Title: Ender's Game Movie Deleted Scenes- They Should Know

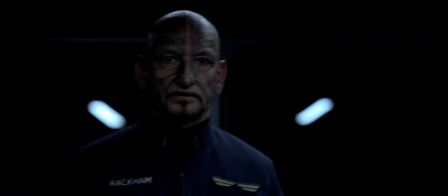4s You still think he's the one?
So this is, again, an extended scene.
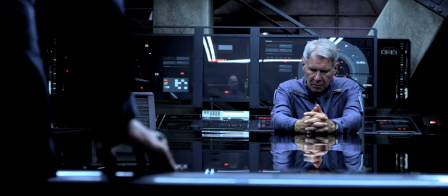9s
Part of the scene still in the movie. The reason the scene was cut down once again was because in this scene they talk about whether or not to tell Ender the truth.
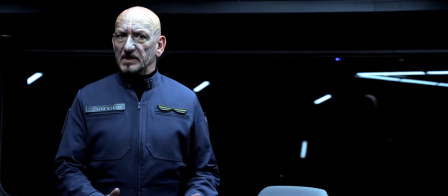18s
And the fear was that if the audience was hearing all about these truth, this truth and lies,
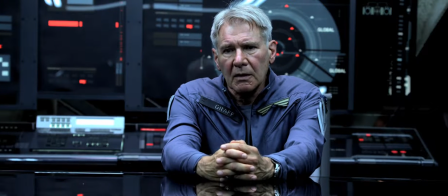24s
and whether we're lying to him, they would work out that Ender's final game was not a game and was real,
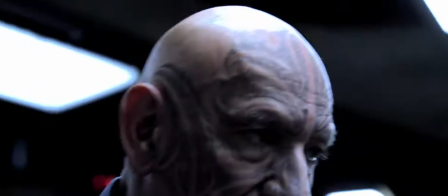32s
and that that would take away the emotional impact of the moment when Ender finds out that he's actually been playing for real.
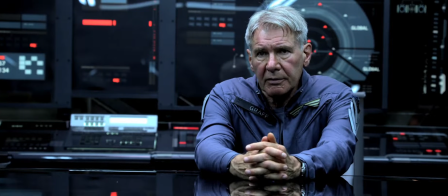39s
And hopefully at that point the audience still believed he was playing a game and is as shocked as he was.
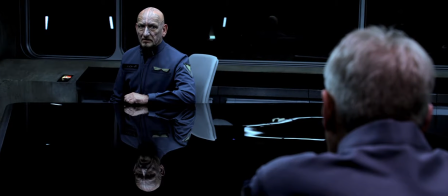44s
Whereas if you have these scenes, they would be ahead of Ender. So they had to go.
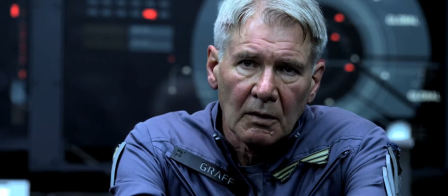49s
Or be shortened.